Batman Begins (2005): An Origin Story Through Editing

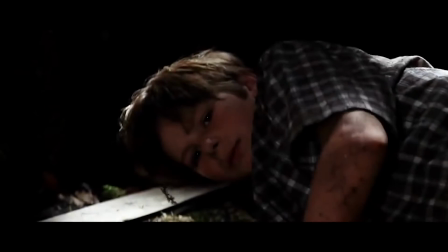0:00 Batman has one of the most iconic origin stories ever. Christopher Nolan's Batman Begins is the best example of how to tackle the origins of Batman.
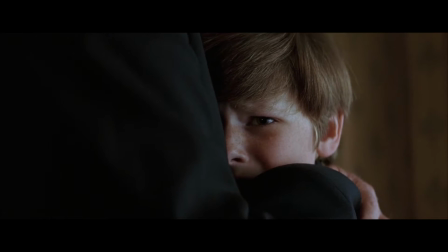0:08 The editing of the film is used in a unique way to help tell the story. It allows Christopher Nolan to seamlessly jump from past and present in a non-linear style.
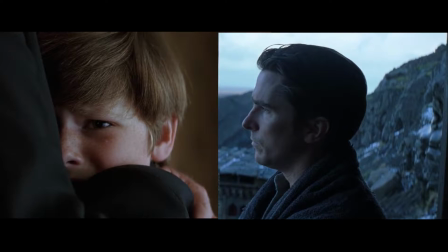0:16 This helps with the pacing and understanding of the character of Bruce Wayne. The first half of Batman Begins uses non-linear storytelling,
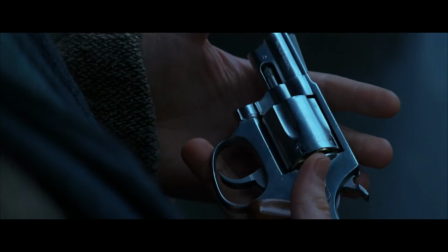0:23 jumping from his training with the League of Shadows to his life before he decided to dedicate himself to fighting criminals.
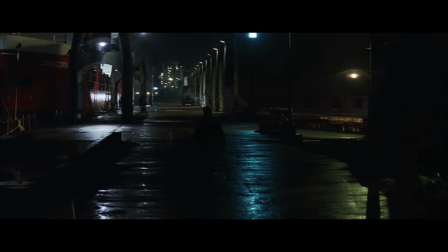0:30 Nolan chooses when to go from the past to the present carefully. He usually does this when Bruce is telling his story to Ducard.
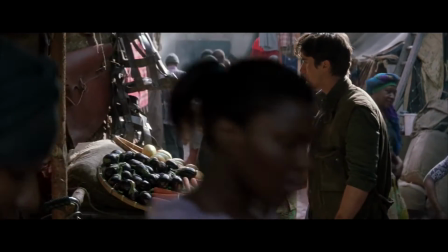0:37 When you lived among the criminals, did you start to pity them? The first time I stole so that I wouldn't starve.
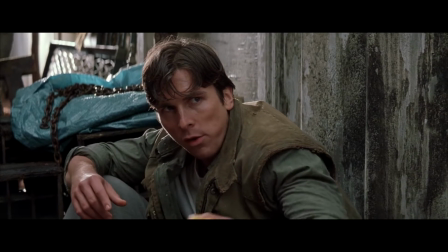0:44 Yes, I lost many assumptions about the simple nature of right or wrong.
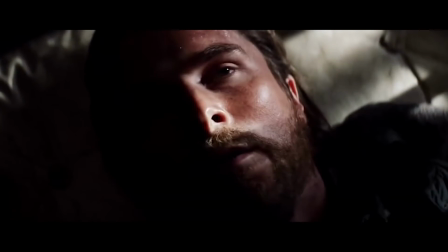0:51 Nolan transitions using fade-ins and fade-outs, smash cuts, and match cuts.
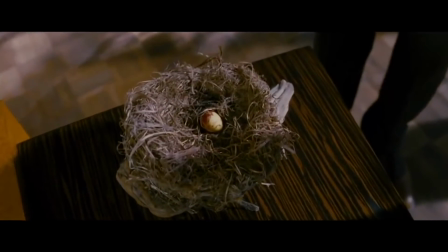0:56 Fade-ins and fade-outs are just that. You fade into one scene and out the other.
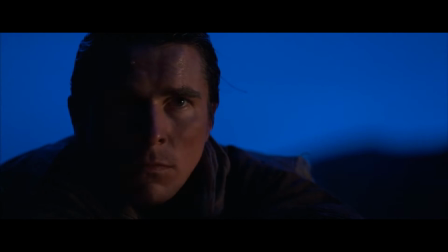1:01 Like you, I was forced to learn there are those without decency who must be fought without hesitation, without pity.
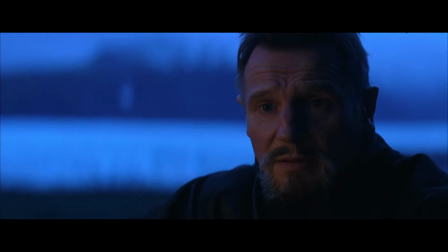1:09 Your anger gives you great power, but if you let it will destroy you, as it almost did me. What stopped it? Vengeance. That's no help to me.
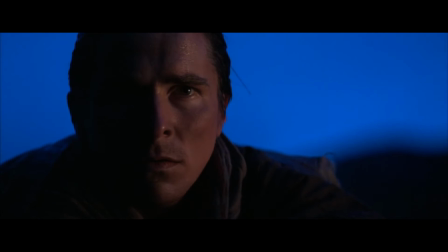1:23 Why, Bruce? Why could you not avenge your parents?
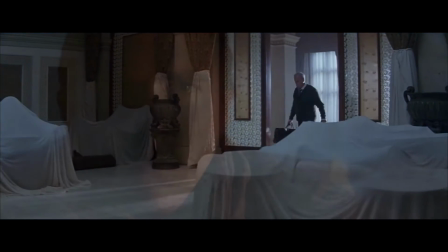1:27 When Bruce tells him it's not for him, the scene fades into the past, showing why he chooses not to fight for vengeance.
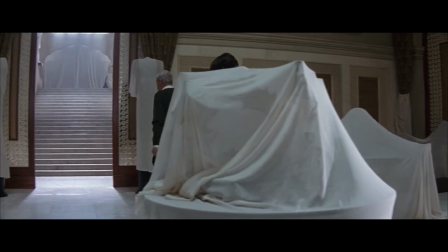1:34 The use of fading in and fading out allows for a smooth transition between past and present.
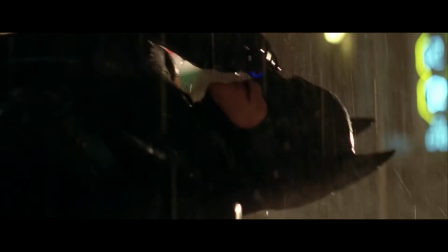1:39 The smash cut is when you transition from one scene to another abruptly. It makes the subject appear to jump instantly in time.
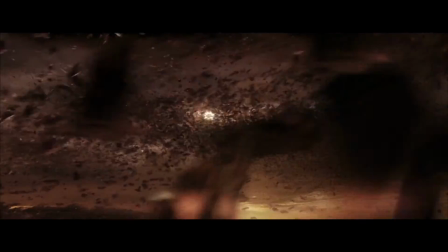1:46 It is also used to show what a character might be thinking. Christopher Nolan uses the smash cut in the film to show Batman's fear of bats.
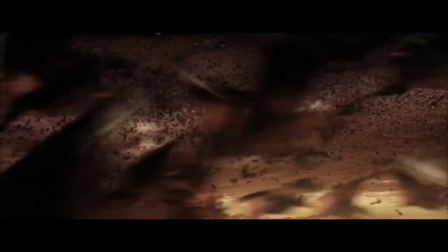1:55 Bruce uses the symbol of a bat so that criminals can share the same fear as him.
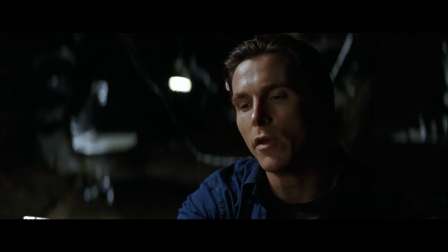1:59 My bats passed away. Bats frightened me. This time my enemies shared my dread.
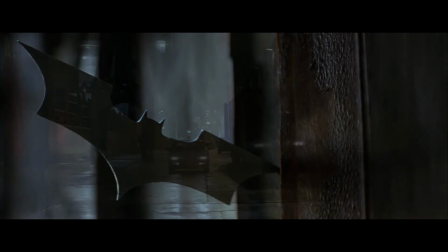2:08 We are reminded of Batman's fear in the opening scene of the movie.
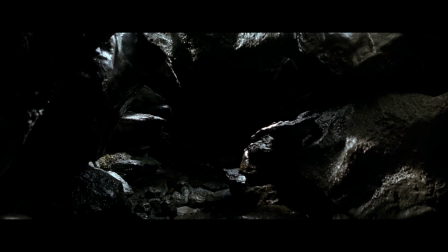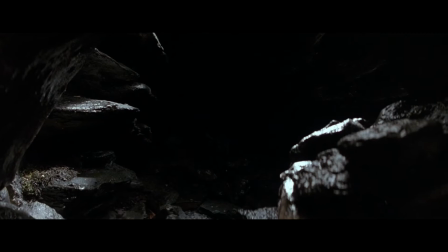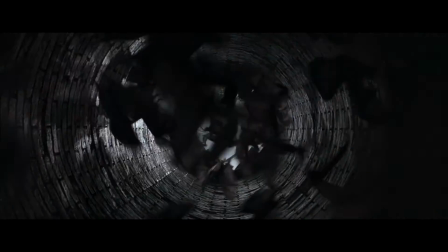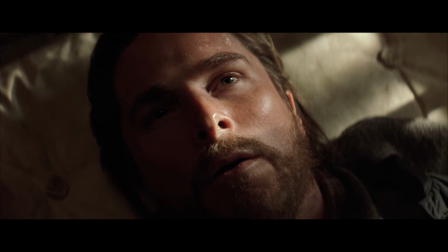2:28 Using a smash cut, Nolan transitions abruptly from Bruce's dream state to the present.
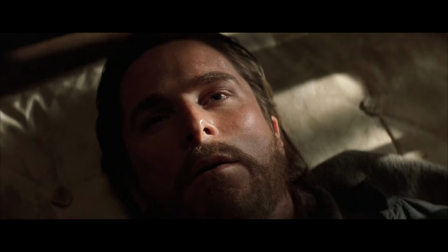2:32 The opening establishes Batman's fear right off the get-go, and it's what drives him to succeed in his training.
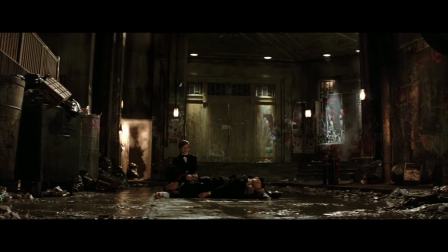2:38 Bruce is also haunted by the death of his parents, and the smash cuts reinforce that.
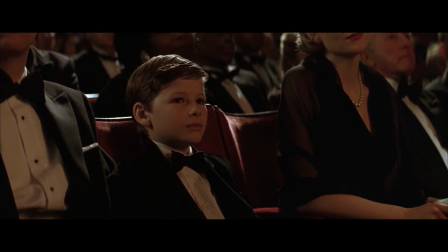2:43 His fear of bats is what ultimately leads to their deaths. When he and his parents go to an opera,
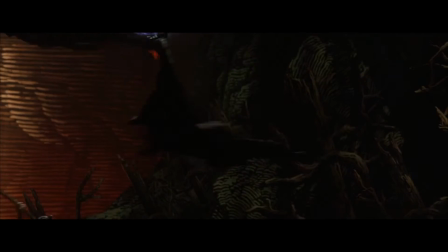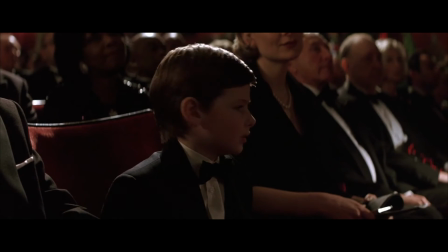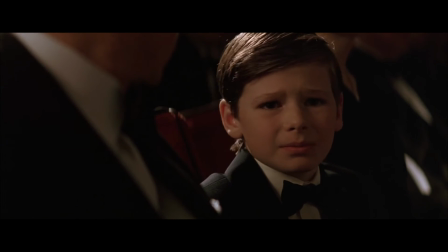2:58 we see the smash cuts of bats as Bruce gets scared again and he needs to leave.
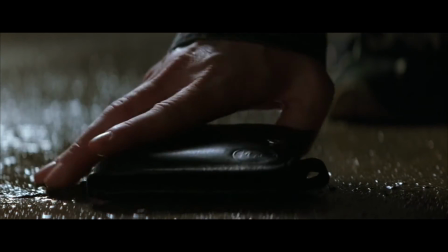3:04 Him and his parents are then confronted by a mugger and his parents are fatally shot.
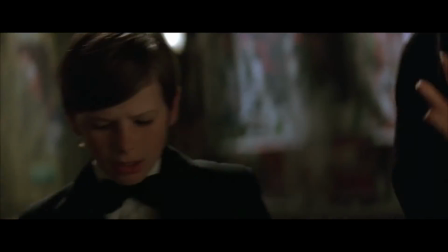3:09 I said you would.
Bruce blames himself for his parents' death.
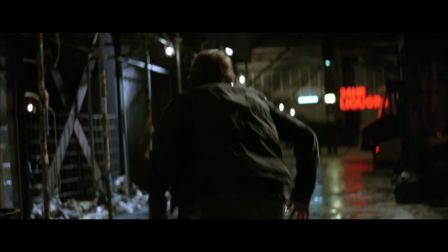3:15 Their death as a result of crime is what drives him to be Batman. He wants no one to suffer the same fate.
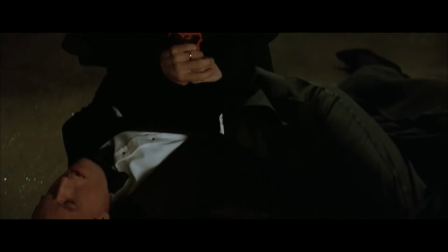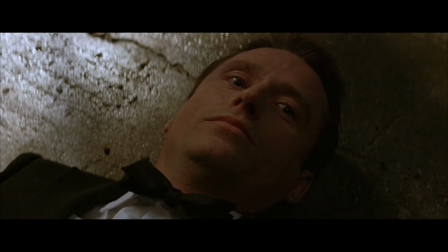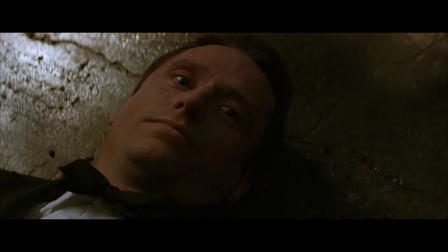3:33 This all comes together in a later scene when Batman is reminded of his guilt when sprayed with Scarecrow's fear toxin.
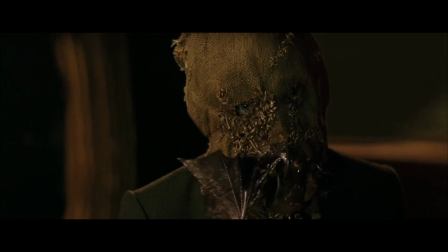3:42 Oh, having trouble. Take a seat, have a drink.
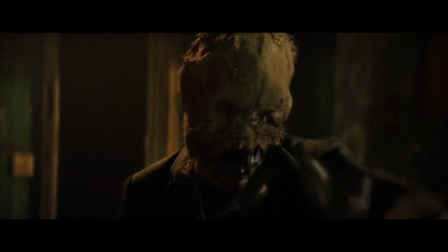3:48 You look like a man who takes himself too seriously.
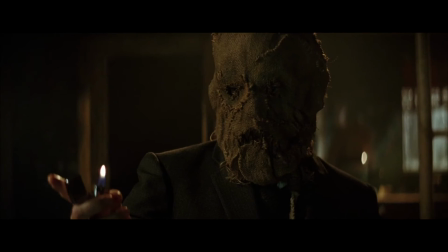3:55 Do you want my opinion? You need to lighten up.
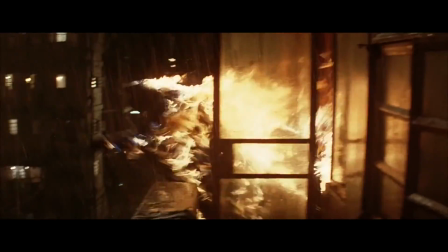3:59 We see that his greatest fear is letting his parents down and not fulfilling his goal to be the symbol of Gotham.
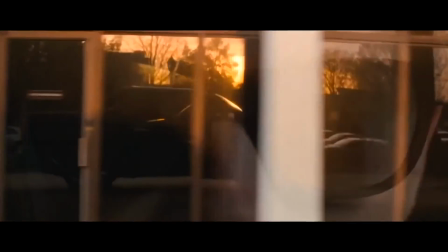4:06 Match cuts in this film are used either to remind us of the past or to further develop the character of Batman.
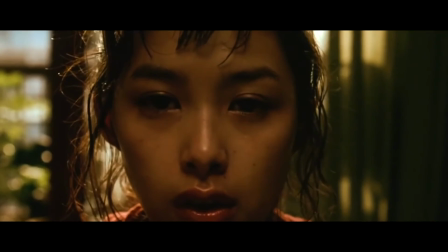4:12 A match cut is a transition that uses an element from a previous scene to smoothly bring the viewer to the next scene.
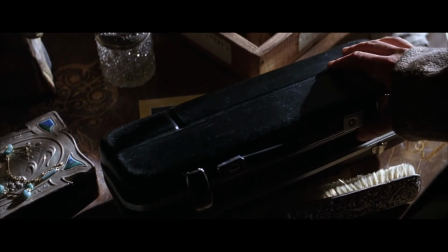4:19 When the same object is used, the object connects the shots. The object used by Nolan in his match cuts is a stethoscope, which was owned by Bruce's father.
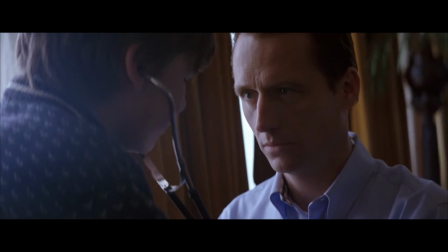4:28 When Bruce sees the stethoscope, the film cuts to Bruce as a child using it on his father.
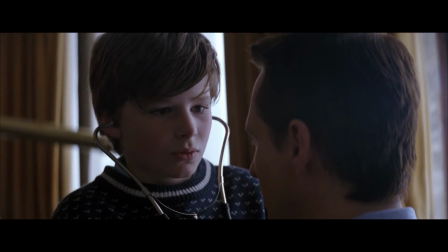4:33 Nolan shows us this moment twice in the movie.
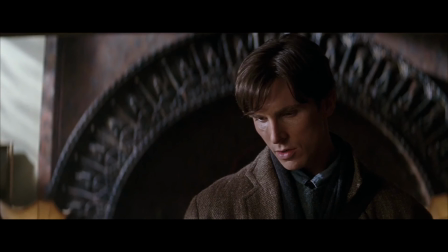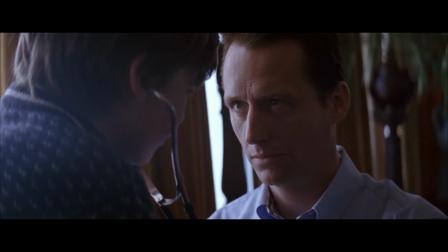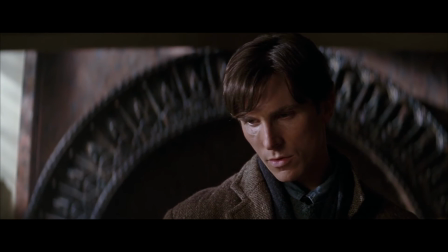4:48 The first time we see the stethoscope is when Bruce returns home from college. He remembers in this moment all that he has lost.
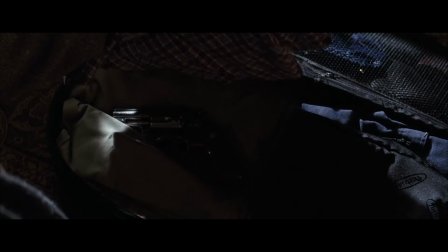4:54 The next object he picks up is a gun. He is determined to avenge his parents' death by killing their murderer.
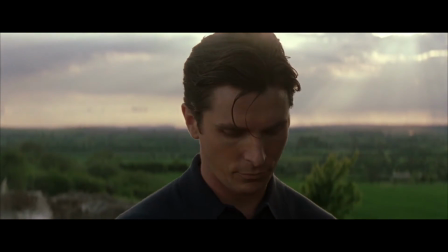5:00 The second time we see the stethoscope is at the end of the movie, after Bruce has saved the city of Gotham from the League of Shadows.
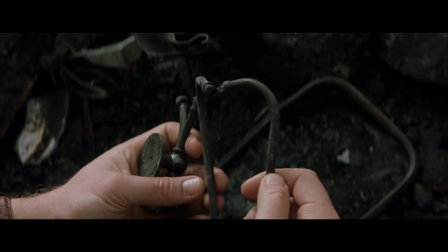5:09 Here, the stethoscope not only symbolizes his father, but also the goodness that his father represents.
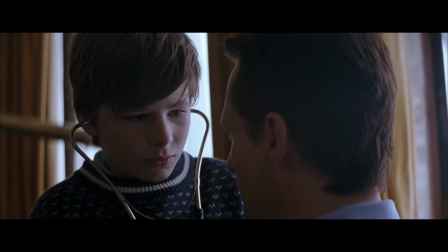5:14 Bruce feels in this moment that he has honored his father's legacy by being a symbol to the city of Gotham.
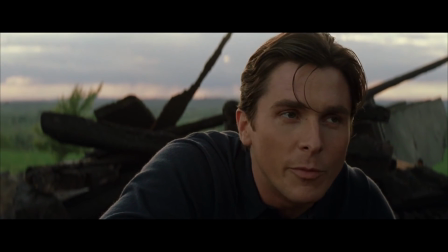5:20 What will you do? Rebuild it. Just the way it was, brick for brick.
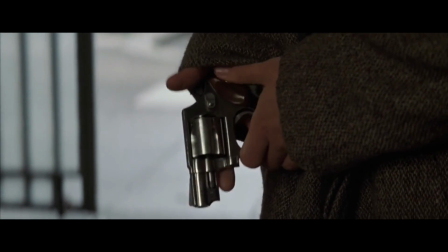5:28 He has matured from a man seeking personal vengeance to a man seeking the greater good. Christopher Nolan is able to tell the story of a man who wants to invoke change by taking down the criminals who took his parents from him.
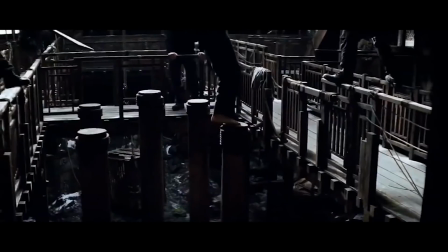5:41 Throughout the film, we are reminded about Batman's origins through dialogue, camera work, and most importantly, through the editing.
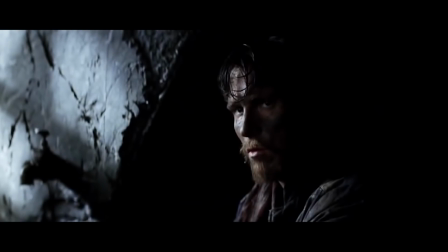5:47 Nolan skillfully reveals the man behind the mask of Gotham's protector, the Batman.
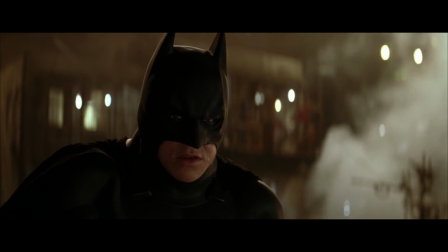5:52 It's not who I am underneath, but what I do that defines me. Bruce?